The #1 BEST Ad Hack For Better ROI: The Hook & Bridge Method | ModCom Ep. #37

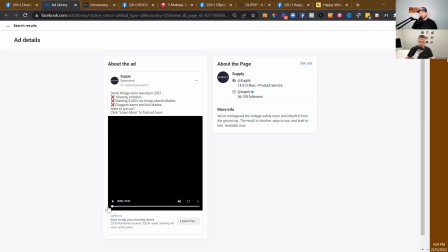And it's kind of like right at the like crescendo of this segment where they're like, you got a deal, like that's where, if you're watching, you're like, oh, like that's the whole, like I said, crescendo is the word I'm going to stick to there. Anyway, and then also it does they're already there explaining their brand.
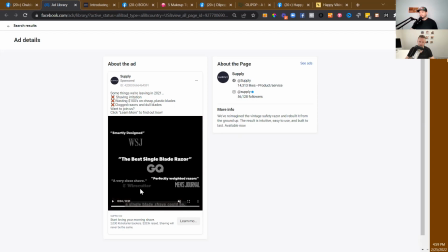Sure, we jumped in like kind of right at the end of their pitch or whatever, but pretty natural, organic way to like go from hook to bridge, right? Now you're going to be like, got a deal about what, like lens to be like, all right, now we're going to tell you what we got the deal for, I guess.
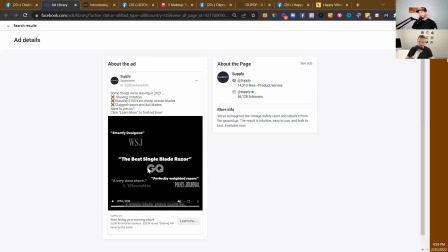And all the social proof kind of built up right here. Not a bad idea to kind of slip that in between this transition. So John, what do you think? Yeah, no, I mean, positioning a razor is always been like, this one has 5 blades, this one has 6 blades.
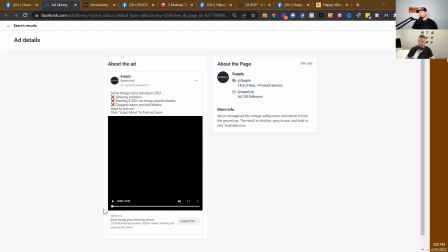So I think that also a unique thing here is single blade. Oh, wow. Like we're going single blade.
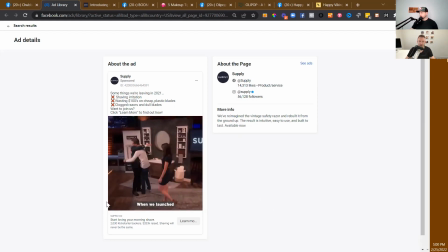But yeah, no, I think like, we got into the crescendo. So a common thing that happens in stories, and as soon as I say this, you guys are going to think of a movie that does this or a book that does this and start to recognize it all the time,
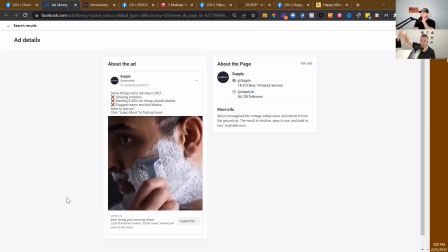is we start at a middle state or even a close to end state.
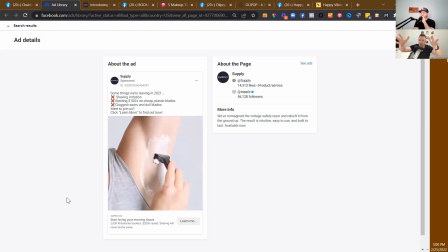Like it opens on a middle state or opens on the crescendo or opens on the climax. And then before it tells you what happens at the climax, it goes back and tells you, all right, here's how we got here. So 1 week earlier, 3 days earlier, right? So we open on something, you're a little confused, there's stuff going on.
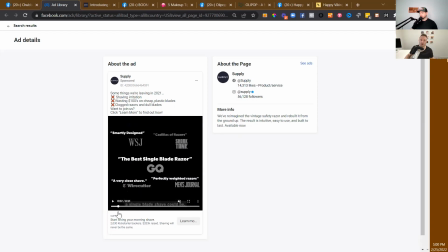And then, okay, 3 days earlier, right? So this is what we've done here. We've opened on the climax, like, oh, a deal. We created the best single blade razor ever. Here's what we did to do that.
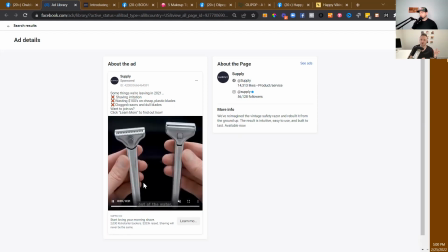You know what I mean? So it's like, okay, yeah, like it hooks you. And then we've bridged by saying, oh, it's a single blade razor.
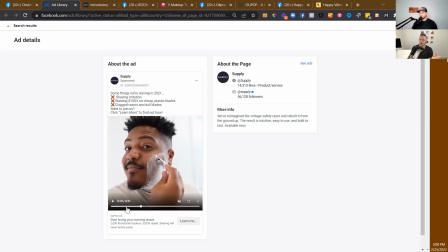Interesting. A Shark Tank deal for a razor. Why? Now we're bridged into wanting to understand what this razor is all about. We use a lot of sports analogies on this show too. And John, I wonder, have you ever heard the 8th batter in a baseball lineup be called the second cleanup batter?
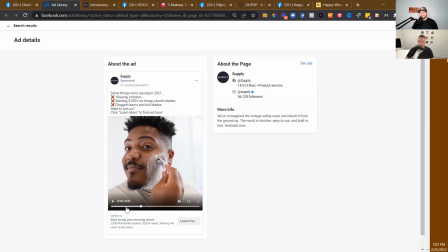I have not. It makes sense though, because if the cleanup batter actually cleans up, then your 8th batter is going to have men on bases again. Or if we go through and we get outs, your 8th batter is probably going to have men on bases. Right. So that's the idea. For anybody who's not a baseball fan, usually you call your 4th batter the cleanup batter, because you could have the 1st, 2nd, and 3rd batter all get on base.
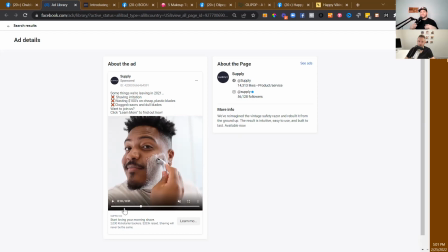Bases are loaded. Let the 4th guy, who's usually like one of your best hitters, score all the runs essentially. And then, kind of more of an inside baseball term, you have the 5, 6, 7 batters kind of loading up the bases again, and that 8th batter is that second cleanup batter.
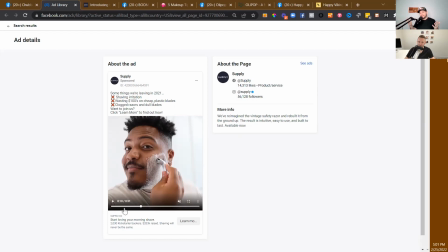It's really a nice way to make usually the 8th batter feel better about himself. It's not usually the case. Usually he's a pretty bad hitter, but that's kind of what we would call him. I actually think this ad does that pretty well,
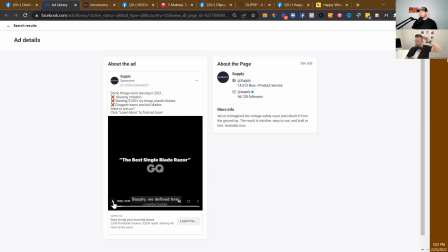because again, here at 6 or 7 seconds, they utilize that same thing Chubby's did, where they're going to go ahead and like, hey, just in case you're about to check out, let's grab your attention again right here with this, again, reverse kind of out of the water. kind of,
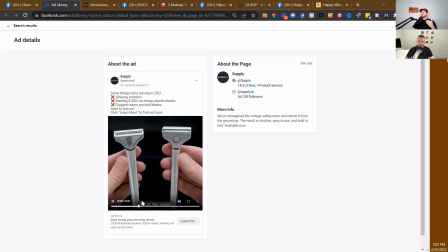again, just looks different. And if you were ever thinking about checking out here, you're like, whoa, okay, it's coming at me. All right. And then quick cut right to this other thing.
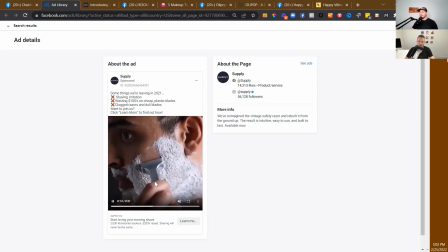You'll notice a lot of common threads in these ad examples, I think, where we're using a lot of quick cuts.
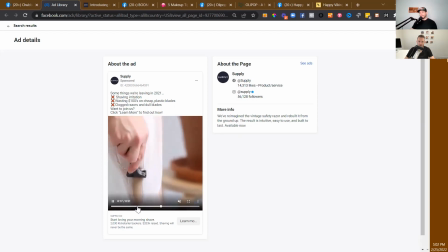Keep that attention.
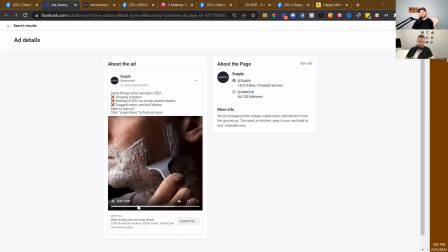If you went to the trouble of grabbing somebody's attention, why just go ahead and lose it right away after you've done that?
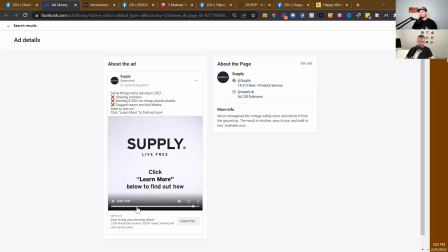If the first 3 seconds are the most important, well, then the next 3 seconds are also very important. And then the following 3 seconds are also very important.
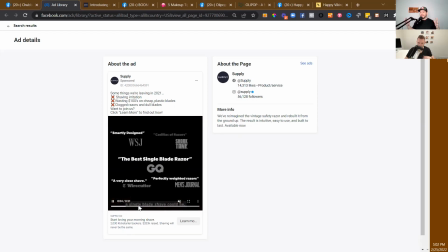Right. You eventually have to have a bridge, like we talk about hook to bridge, kind of you weigh those out collectively and score them together.
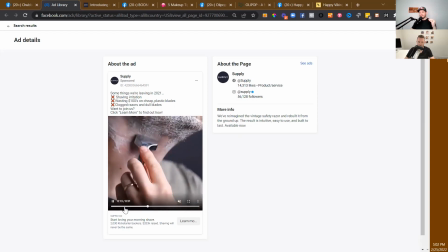This is kind of doing that. The best people at hook and bridge concept will kind of keep you guessing on both angles all the time,
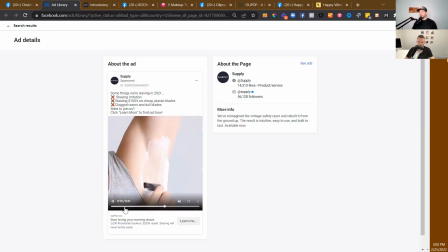whether it's a hook or the bridge or some combination of both, really. So just wanted to call that out.
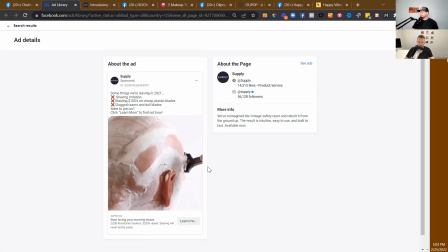Anything else on this one before we wrap it up, John? No, I think that's good. All right, dude. You're up. All right, back to me. All right. Taking the screen back.
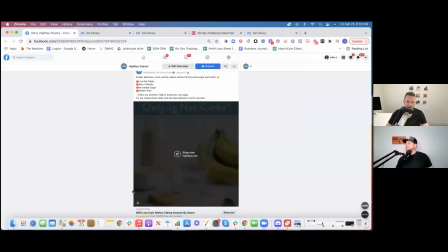There's Udi. I can get rid of those two. High key. All right. This is we do have insight into this ad. Is a very good performing ad. It's quick.
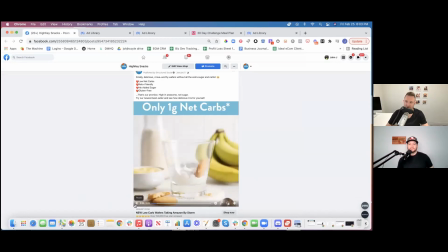I mean, that's the whole ad. We're done. Now we're replaying it. Stop motion ad. I actually like the stop motion ads. So I'm going to unpack this a little bit. And I'm going to say, actually, so this ad is hook, bridge, and sales pitch all in 5 seconds.
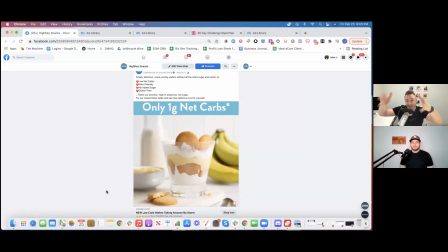Yep. It all condensed, right? You can do these things kind of at the same time. They can overlap each other, right? So if you've ever read about like the LF8 desires, the Life Force 8 desires, the reason I think this is an incredible hook bridge is because it is a hook
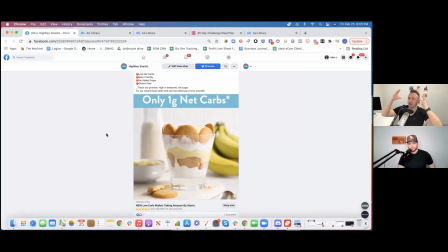bridge for people who like emphasize opposite LF8 desires of each other, right? So 2 LF8 desires. Well, one LF8 desire is enjoyment of food and beverage. And then other ones are things like preservation of life, social acceptance, keeping up with the Joneses, sexual companionship, things like that, right?
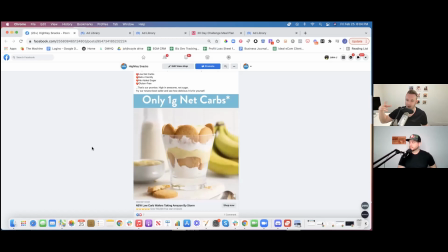So those ones are all reasons people are interested in like being healthy, in losing weight, and like looking good and stuff like that, right? So if you're in one of those categories of the strongest LF8 desire for you is something that kind of drives you to like, I want to be healthy.
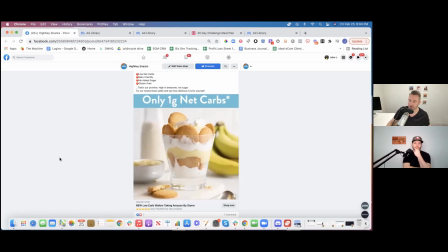I know I should be healthy because, I don't feel good. I'm uncomfortable, and comfort is one of the LF8 desires, or because I'm, probably going to die young, right?
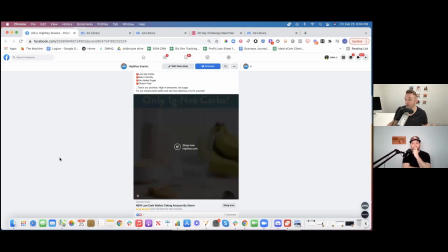Like, in preservation of life is one of the LF8 desires, or, I want to look better so that the opposite sex likes me more, sexual companionship. So if you're one of those people who's like health is on the mind, which is a huge, huge market, as we know,
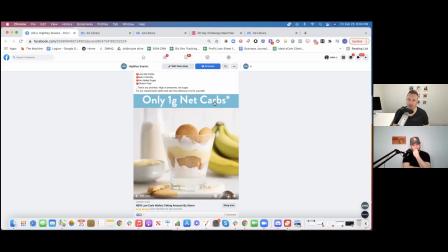then this right here, especially if you've ever done anything keto, this is inside baseball language to you. Only 1 G net carbs, 1 gram net carbs, right? So all of those people who are like in that, what's going to catch their attention is something that will make them like healthier or look better or feel better or something like that.
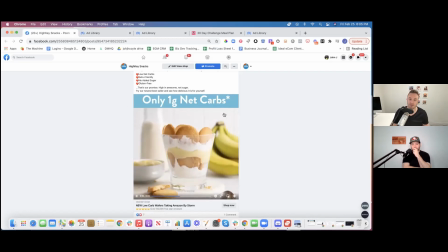Only 1 G net carbs right there. And then we're bridging with, only 1 G net carbs. Wait a second. That looks freaking delicious. Really? Like, that's healthy for me? No way that's healthy for me. Right? Or if you're a person who's like,
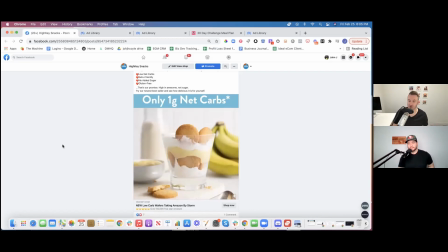enjoyment of food and beverage is going to be the thing that like really catches your eye and really speaks to you, then here we go. Boom. 1, 2, 3, already you're like, that looks really only 1 G net carbs. Wow. So like, I'm going to enjoy that. Also, it's going to be healthy for me.
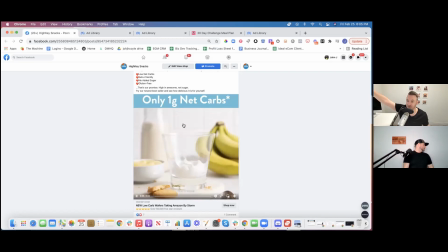So that's cool too, I guess. Now we're all the way through the sales pitch even. So we hooked, we bridged, and we don't need to say anything more about it, right? Like what they're selling is the wafers, right? So you're going to go through the product page, you're going to see the wafers, but you're hooked, and maybe you're not all the way sold on just the wafers.
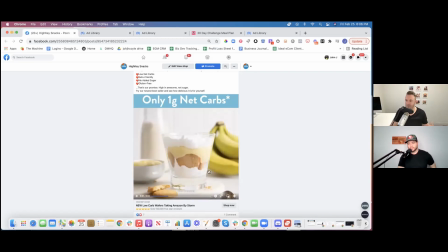Maybe you're sold on like, hey, can I buy this dessert? Maybe. But yeah, I mean, the wafers have been contextualized and you've been shown a use case for them. One thing I love when we talk about hooks or bridges, I guess, and to some degree too, are like formatting hooks.
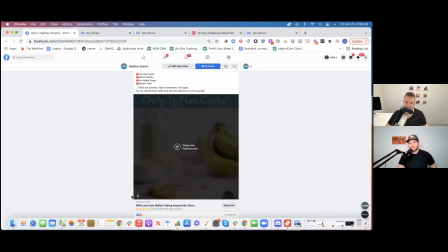And what I mean by that is like something like stop motion is like a format to an ad you could use, and
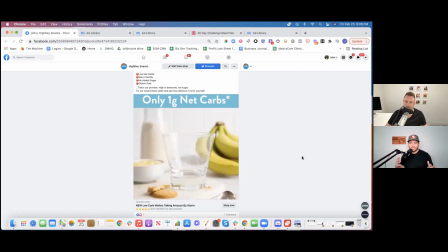stop motion is like kind of inherently like hooky because, again, it's doing movement you wouldn't normally see in life. Like, things are happening in a way that don't make sense all at once. That kind of confusion comes in, and it kind of leads to a bigger like end state. And before you know it, you're like, I see this like cool thing. It just happened right before my eyes in a weird way.
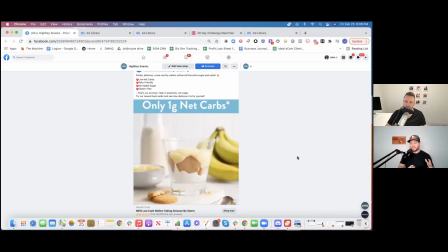So what I like about that is those are things you can reuse, those formats like stop motion. You can use that in another ad too, where it's a different concept altogether. You're doing something totally different. Similar to those like post-production hooks of putting something in reverse. I think one example I called out earlier was like person falling off of a building.
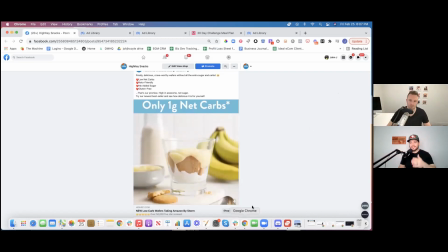That's a strong hook. Yes, but it can only be used in and of itself. Like you can't take that concept and kind of use it somewhere else, really, right? Like that doesn't make any sense. And one last thing I'd just say on that one, even like the headline there, again, kind of like one big bold word in the headline and the 5 stars. I know some people on Facebook ads are from the school of thought of like, don't use those 5 stars, but in a way that's kind of a visual hook for like a headline, so trying to touch on some more outside of the box things.